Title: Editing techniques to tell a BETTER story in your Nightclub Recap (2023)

sure to edit to the beat of the song so that we can dictate the pace and change it up so it's not getting too stale keeping in mind that shot
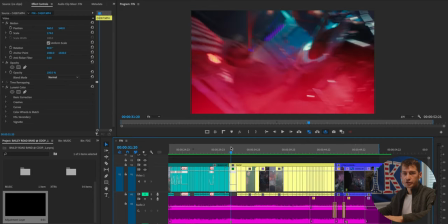variety all throughout here not just showing the band throughout the entire drop but also the audience and and showing whether or not they're
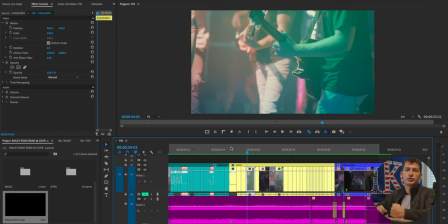having a good time and if the people watching will want to show up to a future event that this band hosts cool shots with a lot of motion that's
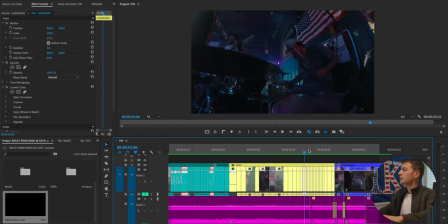typically my style and i always save that for the drop you can see it's a super handheld look a lot of switching of lenses
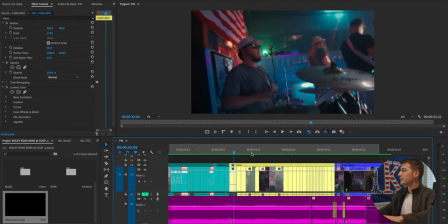which we talked about in the previous video this is on like a 24
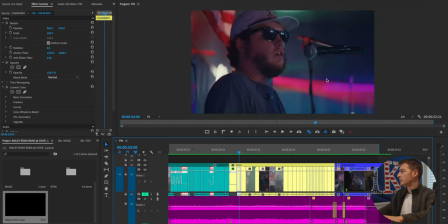here we go into a 85 nice and tight detail shots blurry background which we didn't really get to see with that
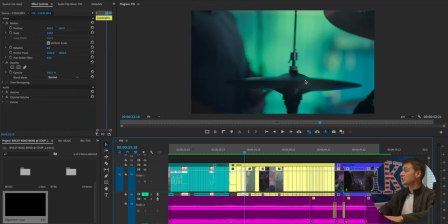details of the drums that hit into the beat of the song the guitar panning up to the face
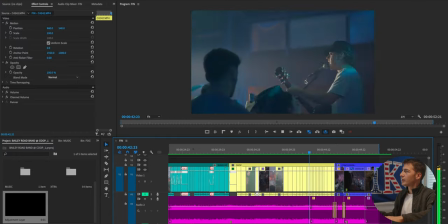and just overall high energy shots matching to the beat of the song and since those one second long shots are getting kind of predictable we start
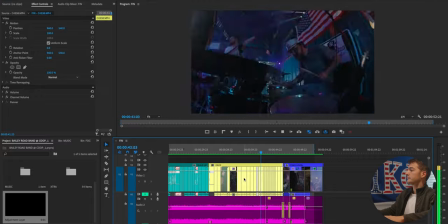picking up the pace here start making the cuts a lot faster and now we're introduced to cuts that are about one fifth of a second long going
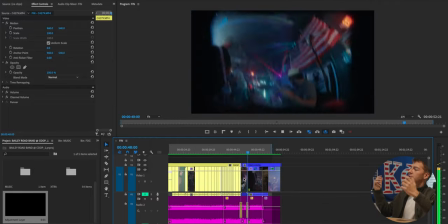super fast something we haven't seen in the video just yet and before you know it the drop is over and we're at the conclusion of the video this
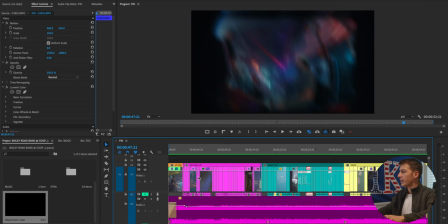is dictated by this purplish blue section of the timeline here so we've made it all the way to the end you want to start slowing
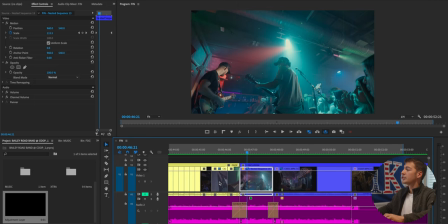down the pace of your video here make the shots a lot longer in comparison
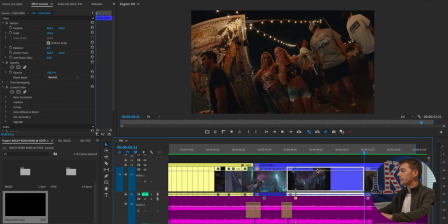to these one-fifth of a second long shots here you can see that these are 47 to 50 you can see that the shots are anywhere from two to three seconds instead of one fifth of a second indicating
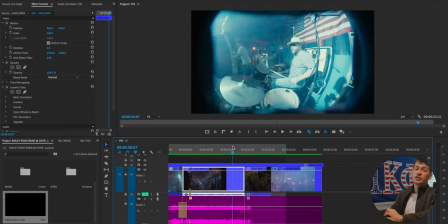that we're approaching the end of the video and in this conclusion it's super important that you make it evident that you've reached the end of your video
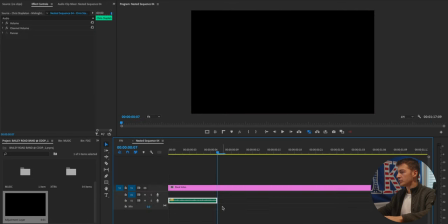a method of how i do this is i usually cut out a portion of the song we can check that out here this part is about seven frames long we add a black video layer which you can find in the menu right over there
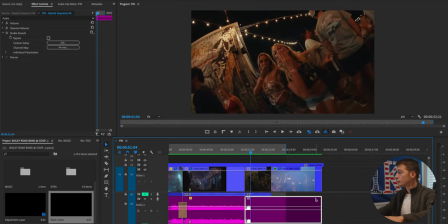drag that across make it long then you drag this out it'll originally to look like this. Then what you can do is drag that out, click on it, go into effects. If you can click on edits, you click on great haul and it'll add some reverb to the end of your video.
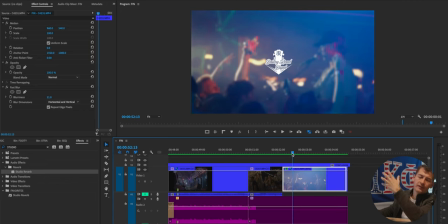That to me just sounds like way more of a finished and polished product. And then of course you add your logos to the end of the video and that's pretty much it. And boom, right there you're going to have every single element you'll need in order to create an engaging recap after movie or party video.
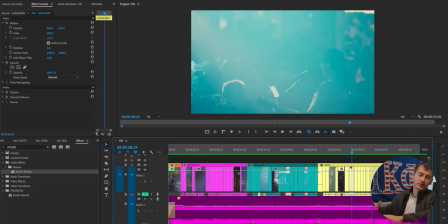We have the attention grabbing, the setting up, the build up, the drop and the conclusion. For a one minute video, these are all going to be about 10 to 15 seconds.
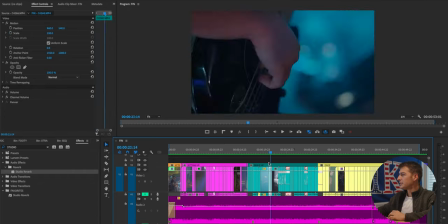Let's say this is 15, this is 15, 15, 30, 45.
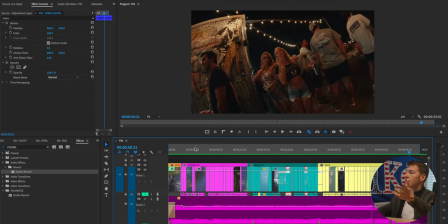Then you can split up the final 15 seconds between the conclusion and attention grabbing introduction and you have your video.
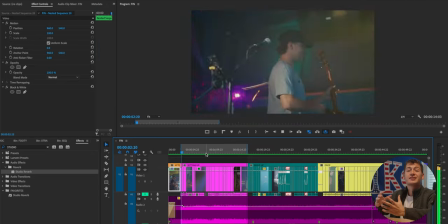Keeping in mind to get those important storytelling elements that are going to set up the rest of your video in the setting up
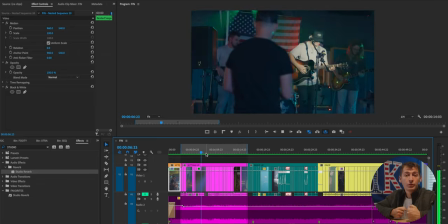phase and paying careful attention to pulling the viewer back into your video every five to 10 seconds.
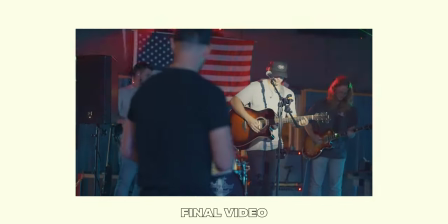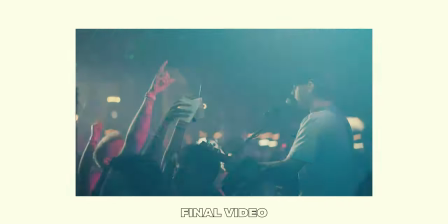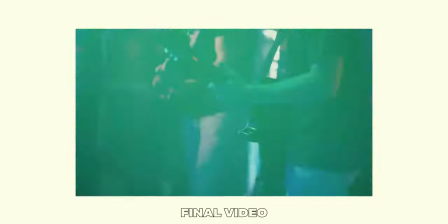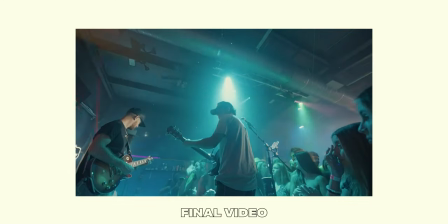With that being said, I'm going to wrap up the video here.